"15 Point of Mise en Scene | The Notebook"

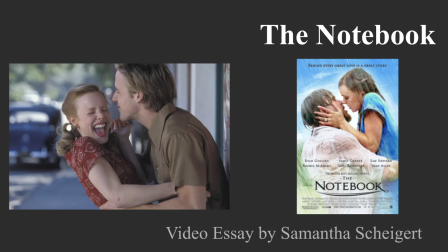[0:00]
Hi everybody, today we are going to be talking about the movie The Notebook and more specifically evaluating its 15 points of mise en scène. Before talking about these 15 points, I'm going to give a rundown of the main characters in the story. On this slide, we can see Allie and Noah, who are two teenagers in love.
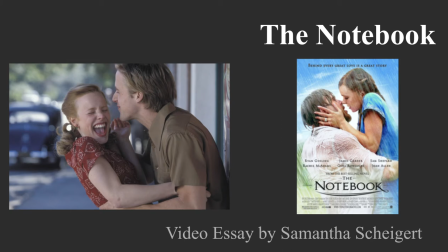[0:20]
They come from different backgrounds. Allie is wealthy, while Noah has to work for what he has. Noah can be described as faithful and committed, while Allie is a sensitive and warm-hearted person. Anyways, that is enough about the characters. Let's get into the 15 points of mise en scène.
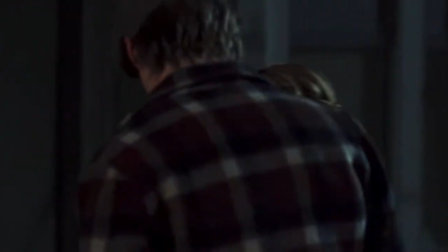[0:40]
This is the scene that I am going to be analyzing. It's 15 points of mise en scène.
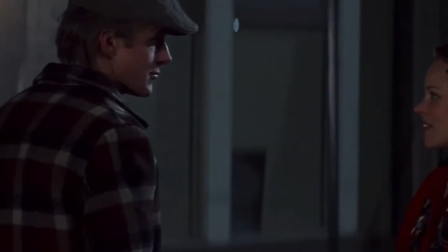[0:46]
It is one of the beginning scenes from The Notebook that kind of introduced Allie and Noah to the audience,
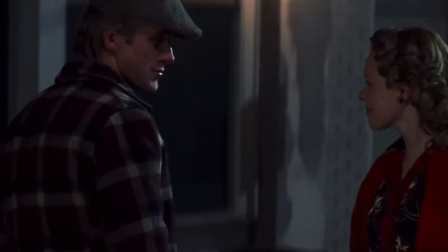[0:52]
and it was one of Allie and Noah's first conversations.
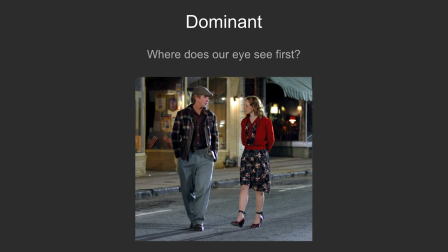[0:57]
The first thing we want to analyze when looking at mise en scène is the dominant figure in the scene. In this image specifically, the audience's eyes are drawn to the red sweater Allie is wearing. Allie is wearing a bright red sweater,
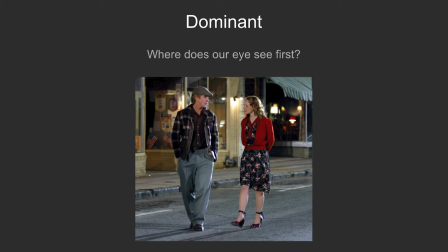[1:14]
whereas the rest of the scene has several shades of darker tones, such as blacks and grays. Okay, so next we have lighting key. Lighting is a very important part to the film.
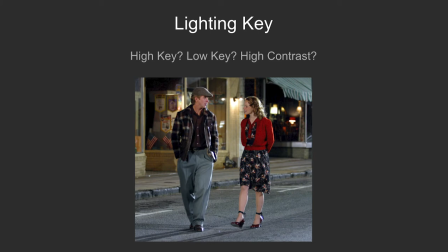[1:27]
It can help create a mood for the scene, and it can give the audience the dramatic or subtle view that the filmmaker is going for. In this image, I would say that the lighting is high key. We can see the light in the background that is reflecting on the windows, and in this scene,
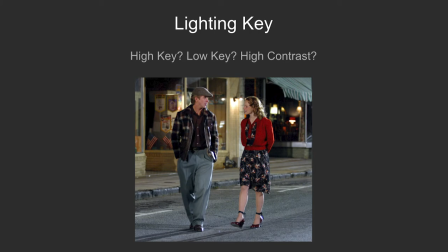[1:44]
Allie and Noah were just starting to get to know each other, so the high key lighting helps give the scene a positive message. Next, we are going to analyze the shot and camera proxemics.
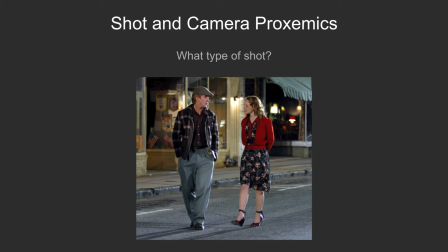[1:57]
For this, we want to visualize what type of shot we are seeing and how far away the camera is from the action. In this image from The Notebook, we as the audience are viewing a long shot because we can see both Allie and Noah's full bodies.
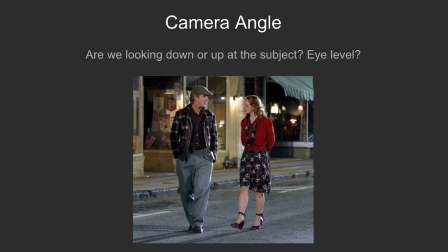[2:13]
When analyzing a scene, the camera angle is an important aspect. A low-angle shot can make the actor appear to be more dominant and powerful, whereas a high-angle shot can make the subject seem powerless. This image of Allie and Noah seems to be an eye-level shot.
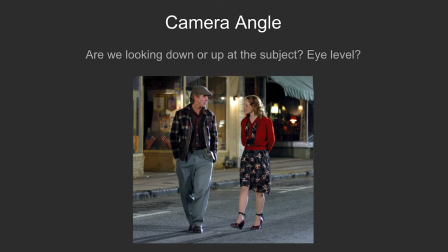[2:32]
The camera is placed at the same height as Allie and Noah, and the eye-level shot helps show the equality between the two characters. When looking at an image, you can ask yourself, what is the dominant color?
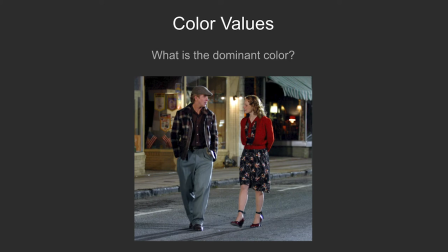[2:47]
Color can help the viewer understand the tone and mood of the story, as well as what time of day the scene is set. This image has several neutral colors, especially on the building in the background. I'd say that the red sweater on Allie is the dominant color.
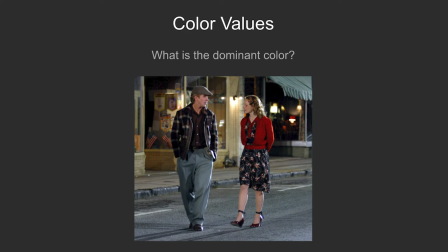[3:04]
It stands out since there are some darker colors around her, such as Noah's dark jacket and hat. This was both a happy and positive scene, since the characters were getting to know each other,
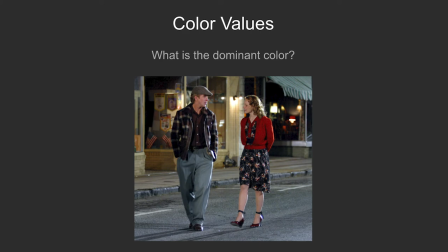[3:17]
and Allie's red sweater helps symbolize this happiness. Now moving on to the lens, filter, and stock. When looking at this image, I would say that there is a slow film stock, meaning that there is a great amount of illumination and that the finished product of the image is sharp.
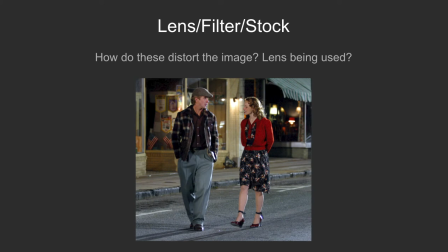[3:36]
The reason why I don't think this image is fast film stock is because the final image doesn't appear to be grainy. Now, when talking about camera lens, these affect the photo quality more than megapixels because a lens can affect the camera blur or the level of detail in the image.
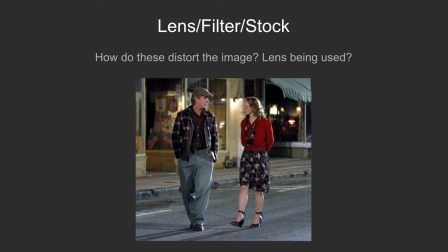[3:56]
Considering that we can't see much of the surroundings, I wouldn't say a wide angle lens was used, but maybe a normal lens was used since the way the camera is viewing Allie and Noah is the same way the human eye would view them.
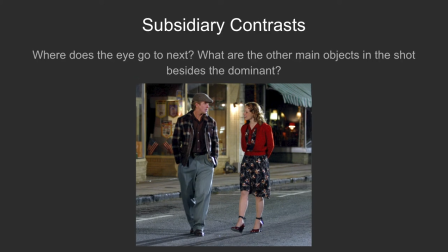[4:12]
Next, we are going to analyze the subsidiary contrasts. As I talked about on one of my previous slides, we concluded that Allie was the dominant character in this image because of her red sweater.
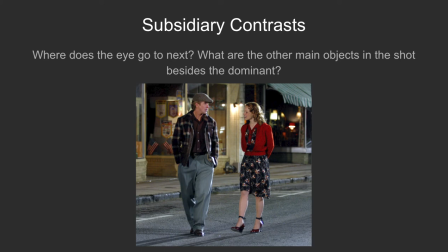[4:25]
Now, when asking yourself, where does the eye go to next? I would say the audience's eye goes to Noah. Noah is the other protagonist in this image, and he is the character Allie is looking at.
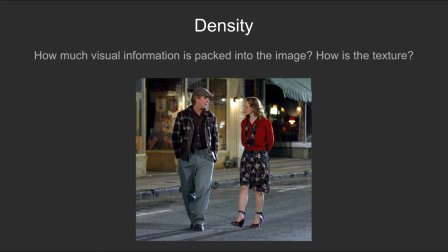[4:39]
Okay, so when talking about the density of the image, I would say that the image is not very dense. Even though we can see the buildings in the background, the image is still focused on the two protagonists, Allie and Noah.
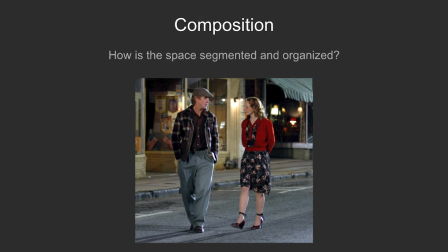[4:53]
Moving on to the composition. When analyzing the composition, we question how the image is organized. In this image, we can understand that there is a binary composition since there's two characters,
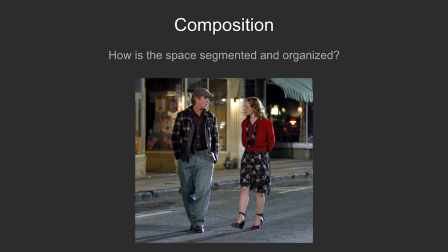[5:09]
and there's a vertical sense because the characters are looking towards each other. When talking about the form of an image, we can ask ourselves if the fragment is open or closed. This image is a closed form because the important parts of the image,
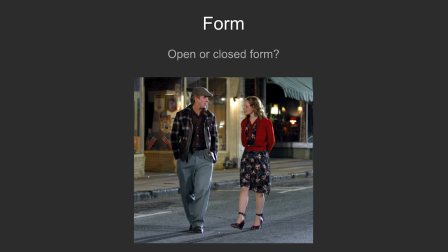[5:26]
specifically Allie and Noah, are both shown in a confined space. Okay, so next up is the framing of the image. For this, we ask ourselves if there is a tight or loose framing.
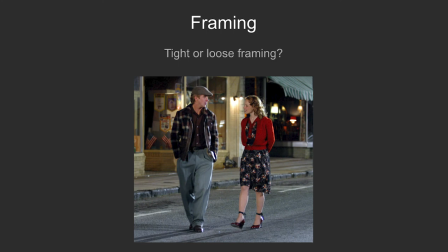[5:38]
I would say that the framing on this image is tight just because it doesn't seem like the two characters have much space to move around. Both Allie and Noah are also placed at the edge of the frame, which also makes the image come off more as tight.
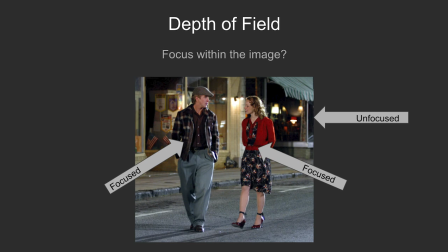[5:55]
When talking about the depth of field, it is always important to understand what the focus within the image is. As you can see from the arrows I added, both Allie and Noah are in focus and they appear very sharp.
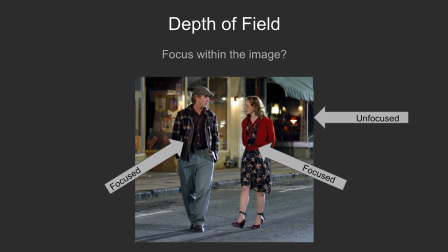[6:10]
However, when we look at the building in the background, specifically the one with the arrow pointed towards it, we can tell that it isn't as sharp as the two characters are. Moving on to character placement.
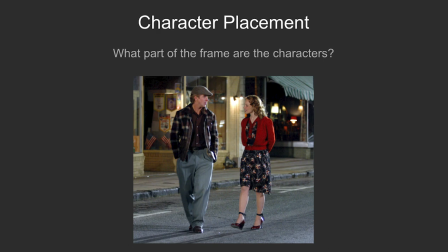[6:22]
When talking about character placement, we want to figure out if the characters are at the top, bottom, center, or the edges of the frame. It is clear that both Noah and Allie are in the center of the frame. The staging position is basically the character's position in relation to the camera.
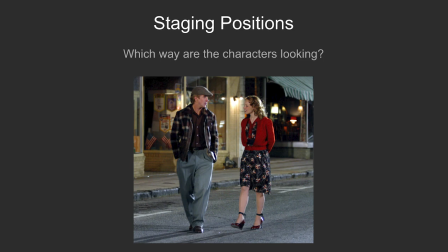[6:41]
The different positions include full front, quarter turn, profile, three-quarter turn, and back to camera. The staging position demonstrated between Allie and Noah is the profile, meaning that the characters are looking at each other deep in thought.
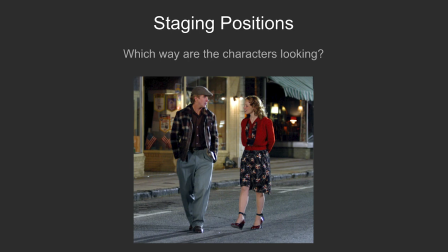[6:59]
The profile technique kind of gives the audience the feeling of the characters being unaware that they are being observed. Finally, we have character proxemics, which refers to the amount of space between the characters.
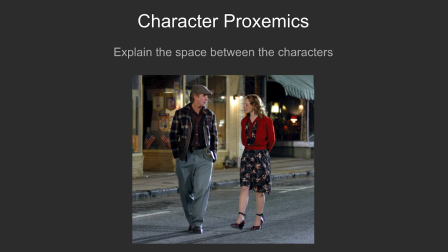[7:12]
This scene had emotion, love, and happiness involved, which leads me into thinking that intimate distances are being shown. Allie and Noah are shown pretty close together, and this scene was the moment where the characters began falling in love.